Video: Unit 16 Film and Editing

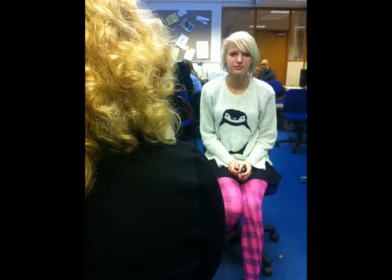This shot is used during conversation between 2 characters to show the reaction of one subject, as well as the other subject talking. Over-shoulder shots are used alongside of shot reverse shot.
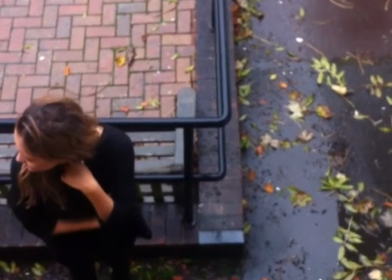Bird's-eye shots are taken from a high angle and are usually used to show height, for example, from the top of a building.
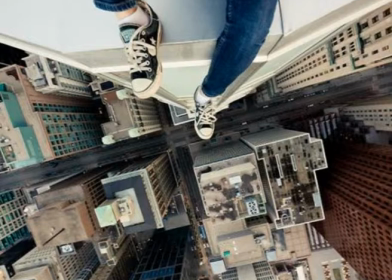This shot is common in action movies and is used to add dramatic effect.
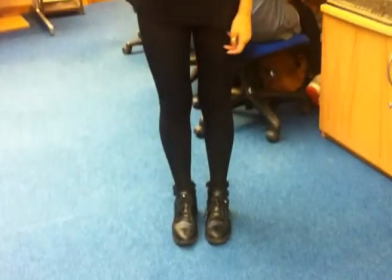The tilt-up motion shot is used to introduce a character in any context, such as mystery or drama.
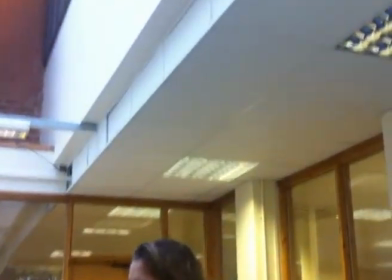This shot will be used to show a character's costume and mannerism from the feet up.
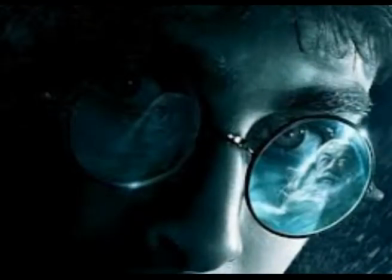Extreme close-up shots are used to show detail of an object or character. This shot emphasizes emotion and can add tension between characters. An extreme close-up is an unusual shot because it is uncomfortably close and no background is seen.
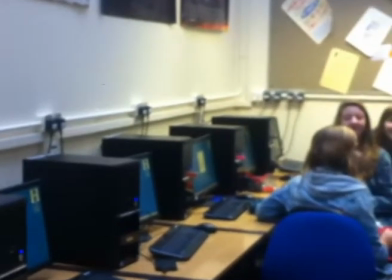Panning is used to show a location or scenery, usually in long shot or extreme long shot style.
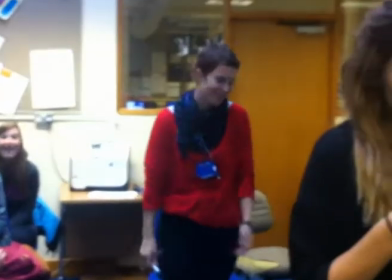This involves camera movement from one side of a shot to another.
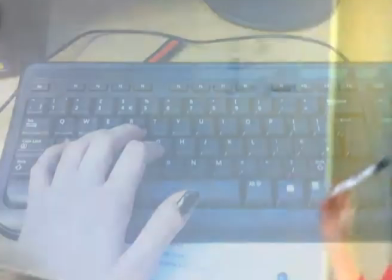This shot is used frequently in a slow pace to show emotion or so the audience can indulge the scenery.
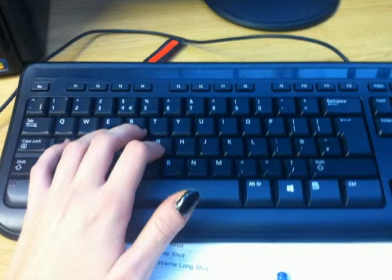Point of view shots are used to see what is going on from the particular character's perspective. The shot is usually close up and shows certain parts of the character's actions so the audience feel more involved in the scene, for example, typing, shaking hands with another character. This shot is used throughout the filming of the TV series Peep Show.
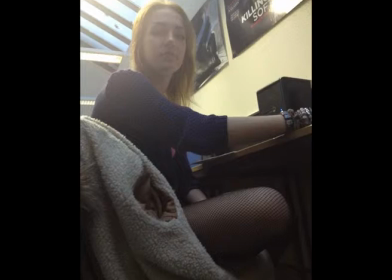This is a low-angle shot. It is mainly used to show dominance and power in the character shown. Low-angle shots are shot from a low, floor angle looking up at the character or object to show height.
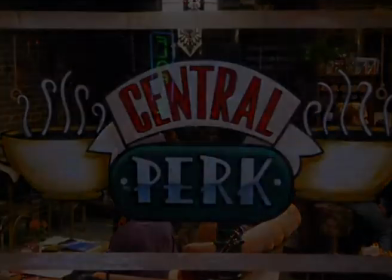An establishing shot is used to show the scenery or location before showing the scene involving characters.
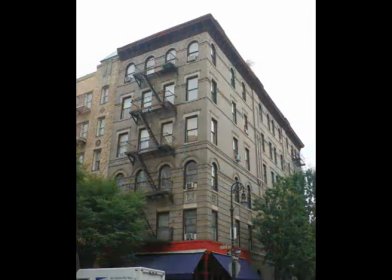For example, the apartment block in Friends is shown before a scene inside the apartment.
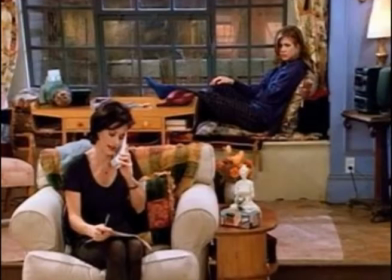This shot is useful to give the audience an idea of where the scene is set.
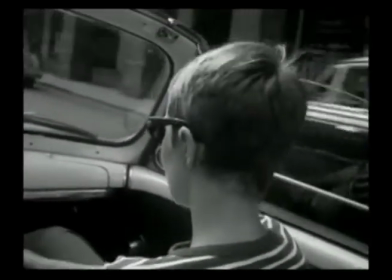Mal à la tête. On sera pas ensemble, mais je voudrais rester à côté de toi.
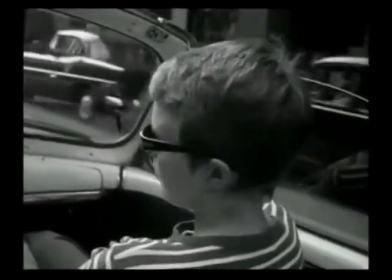Non, ce n'est pas.
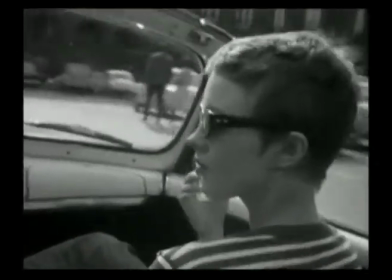The French movie Breathless, or A Bout d'Essoufflé, was directed by Jean-Luc Godard in 1960.
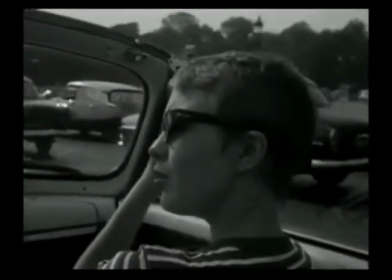The film attracted much attention for its bold visual style and the innovative use of jump cuts.
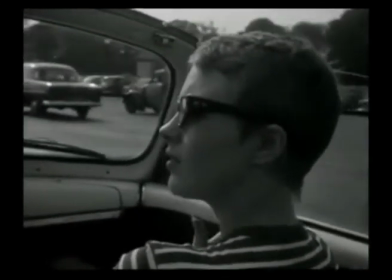Throughout the particular car scene I looked at, he uses different jump cuts to show time going by.
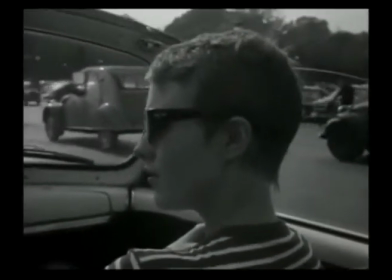However, he does this by obviously changing the background in each cut shot.
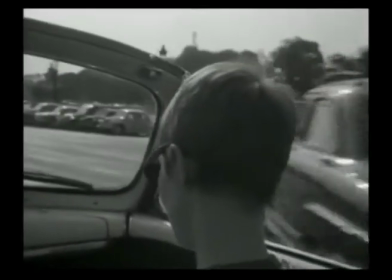This is unusual because usually you would use discrete transitions or cutaways to hide certain jump cuts.
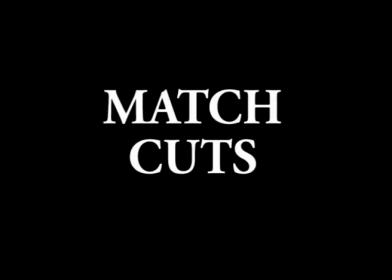A match cut is a cut in a film editing between either two different objects,
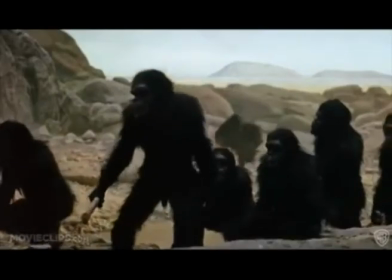two different shapes, or two different compositions in which an object and the two shots graphically match.
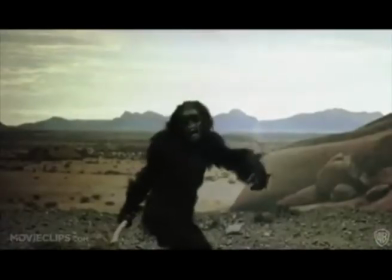Match cuts come from the basis of continuity editing, meaning it's an unnoticeable transition between shots.
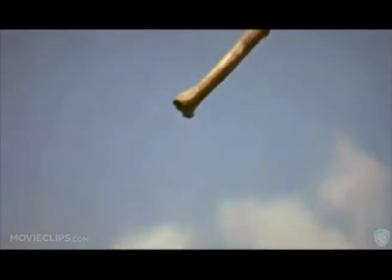A match cut will occur when the shapes, colours, or overall movement of the two shots match in composition,
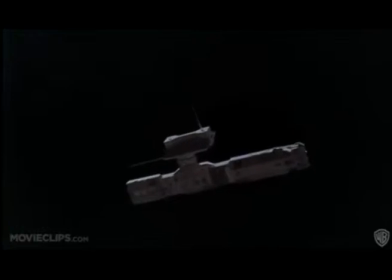either within a scene or across a transition between two scenes.
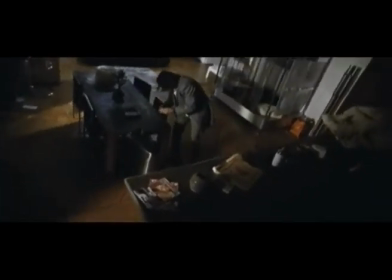This is a scene from the movie 99 Francs, shows a good, creative example of match cut.
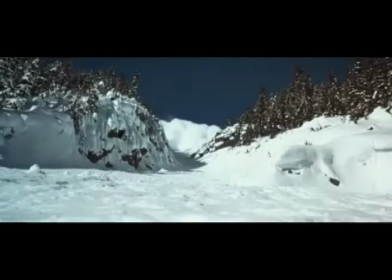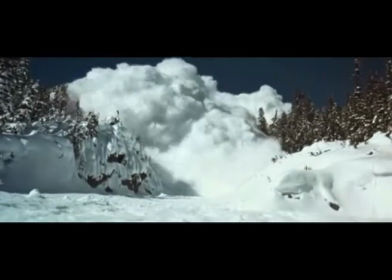The use of colour is used in this scene to show a match cut, showing cocaine to white snow to a white afro.
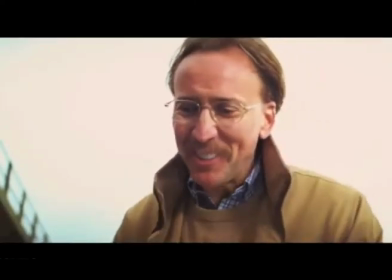Another interesting match cut example I found is from the 2012 action comedy film Kick-Ass.
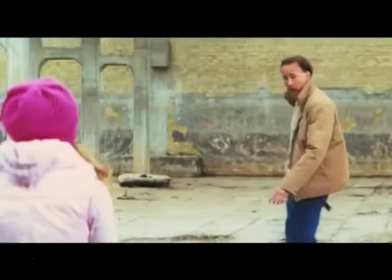In this clip, a match cut of a gunshot into a bowling ball is used to cleverly move from one scene to the next.
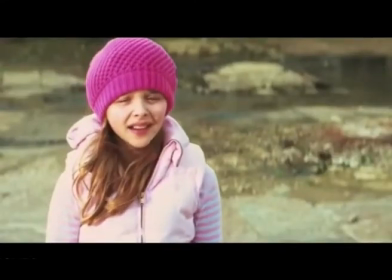This effect is to match the noise and action of the gunshot to the noise and action of a bowling ball, looking as if the bowling ball was fired from the gun.
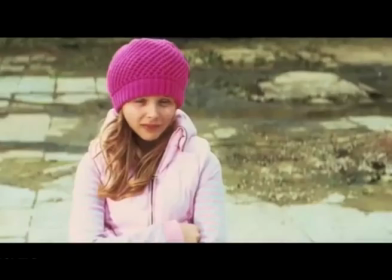Okay, 2 more rounds. No wincing, no whining, and you got yourself a deal, young lady.
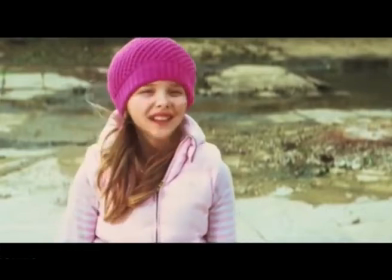Yeah, I'm gonna get a hot fudge sundae. Good call, baby doll.
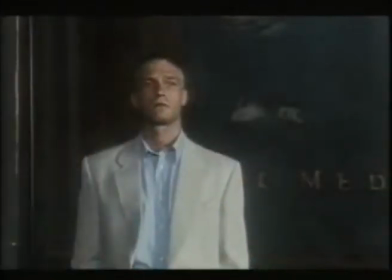Transitions are used frequently in films throughout the post-production process of editing.
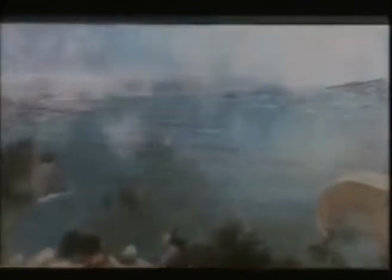There are many different types of transitions, such as a dissolve, a fade, a match cut, fade in, fade out, and so on.
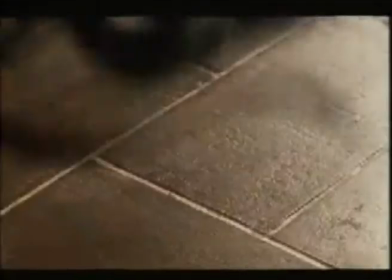These transitions are used to express a tone or mood, suggest the passage of time, or to separate parts of the story. When it comes to time and pacing in film editing, it is very important that you match it up with the particular genre of the movie.
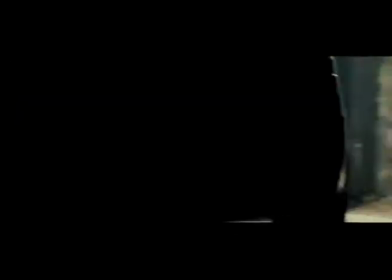Pacing occurs when the editor varies the length of the shots and guides the viewers in their emotional response to the scene.
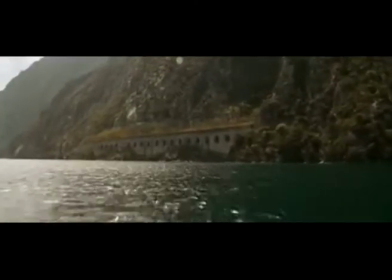A good example to discuss is the opening scene in James Bond Quantum of the Solace. During this scene, fast, edgy pace transitions are used to show a build-up of intensity.
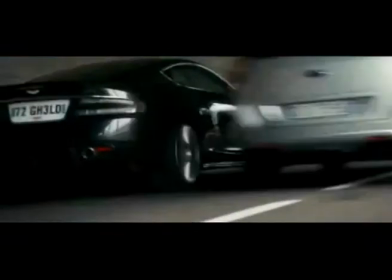The camera uses quick cuts between the water and the car to give a sense of thrill and mystery, as no characters or action has been shown yet.
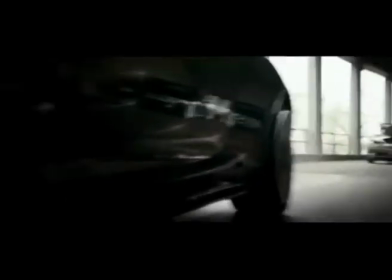By using quick cuts between each shot, the audience, I, feel a sense of intense action.
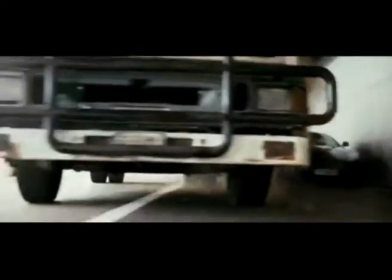This relating to the fact the genre of the film is action, achieving the dramatic emphasis of pacing.
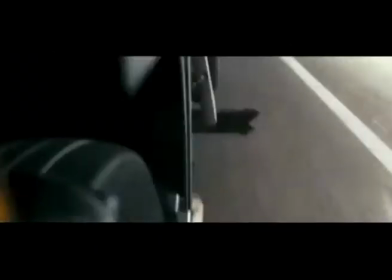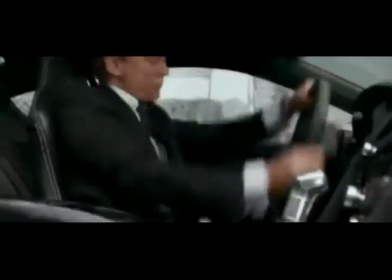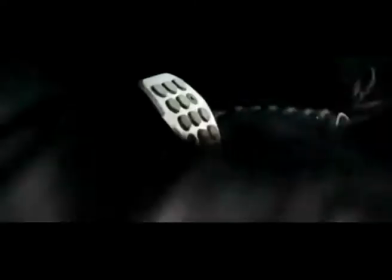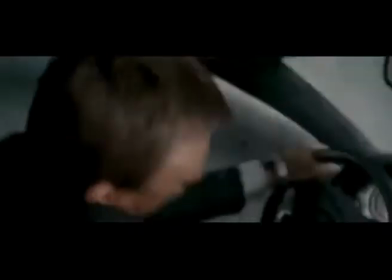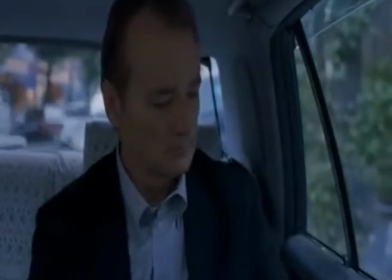This second example of a scene from Lost in Translation is a very diverse genre from my first example.
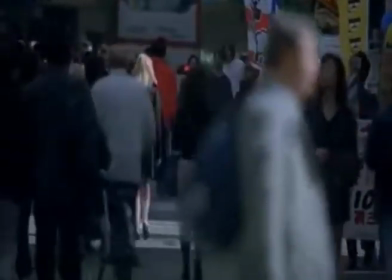During this scene, slow, simple shots are used, and this gives off a dull, maybe sad impression.
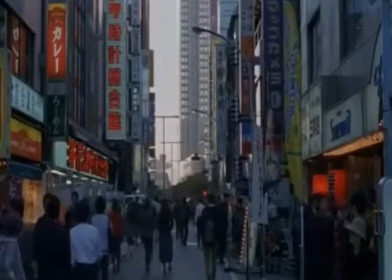However, this kind of pacing goes with the way the characters are acting and adds an emotional effect to the scene.
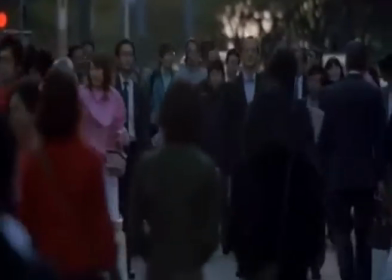This slow pace gives a relaxed and thoughtful feel to the scene.
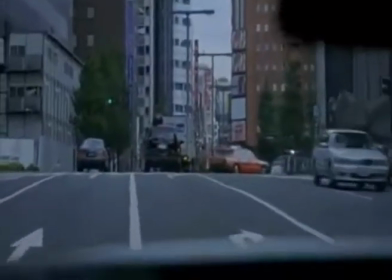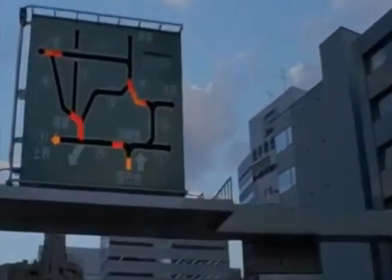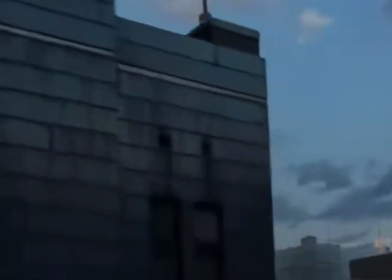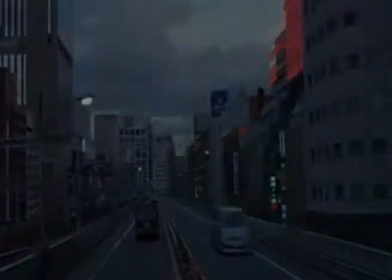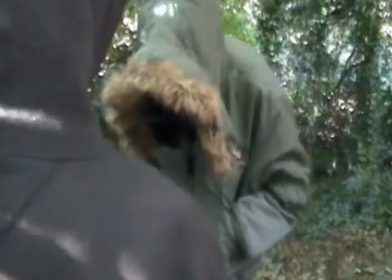Shot reverse shot is a popular film editing technique usually used during conversation between two characters.
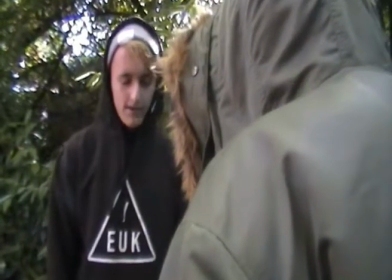The technique is being able to capture one character talking, as well as capturing the other character's response or reaction.
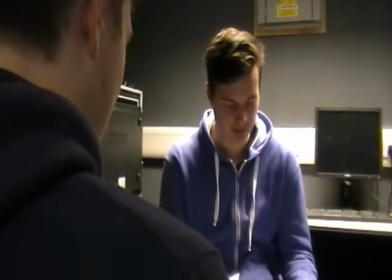This technique enables you to film one side of the conversation without the other character actually being there, and then later cutting or editing the clips.
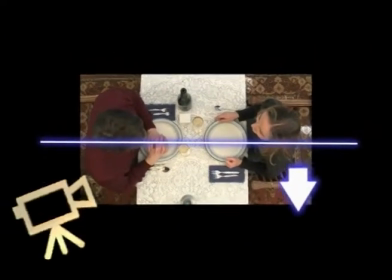In filmmaking, the 180-degree rule is a basic guideline regarding the on-screen relationship between a character and another character or object within a scene.
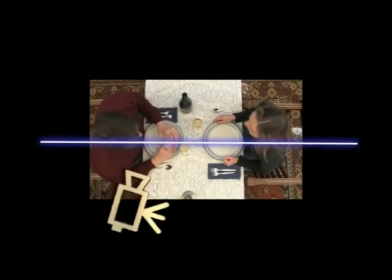An imaginary line called the axis connects the characters, and by keeping the camera on one side of the axis for every shot in the scene, the first character will always be frame right of the second character, who is then always frame left of the first.
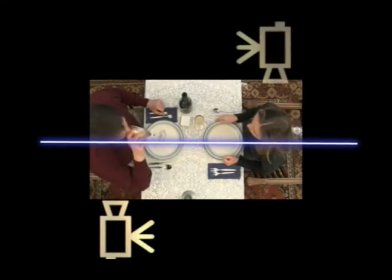If this rule was not followed, both characters would be looking in the same direction.
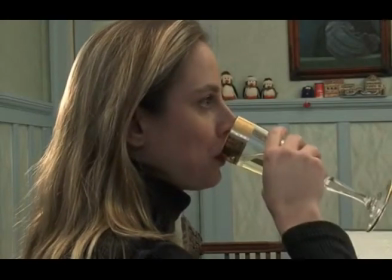If the camera passes over the axis, it is called crossing the line, and this movement must be shown whilst filming.
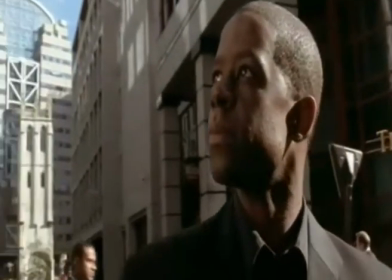An eyeline match is a film editing technique associated with the continuity editing system.
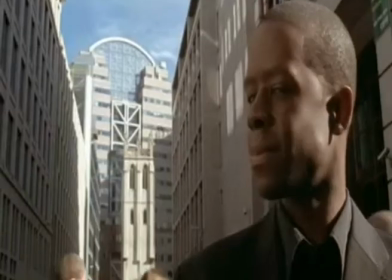It is based on the principle that the audience will want to see what the character on screen is seeing.
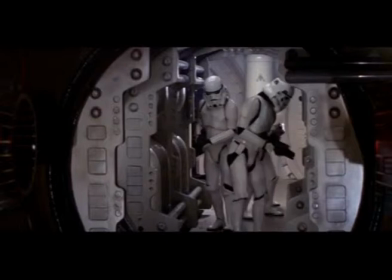The eyeline match begins with a character looking at something off screen, followed by a cut to the object or person at which he is looking.
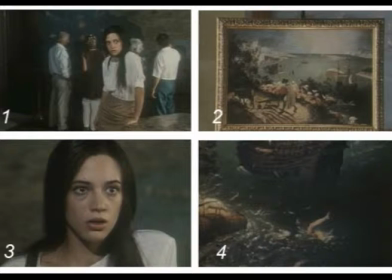For example, a man running down the street, looking back. The shot cuts to the man running away from a dinosaur.
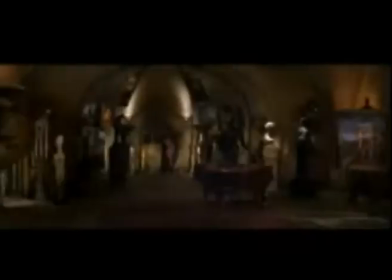Continuity editing is used in all films. It means the editing between shots that the audience cannot see so it does not disrupt the flow of the scene.
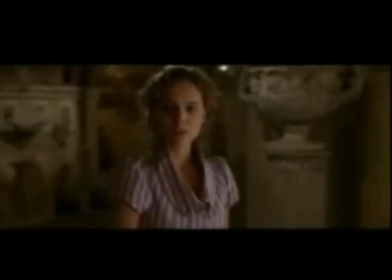This can make a scene look more real due to the fact that cuts and transitions are invisible.
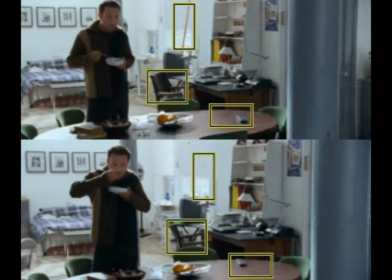Whilst filming a scene, you need to make sure that the character and props are the same throughout the whole scene so the flow of the scene is not interrupted or ruined for the audience.
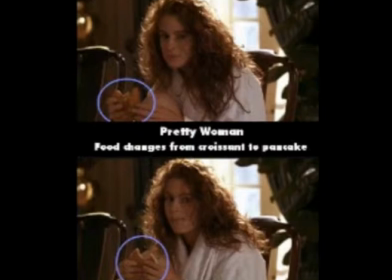Continuity errors are usually unnoticeable, but if noticed can ruin the audience's indulgence in the film.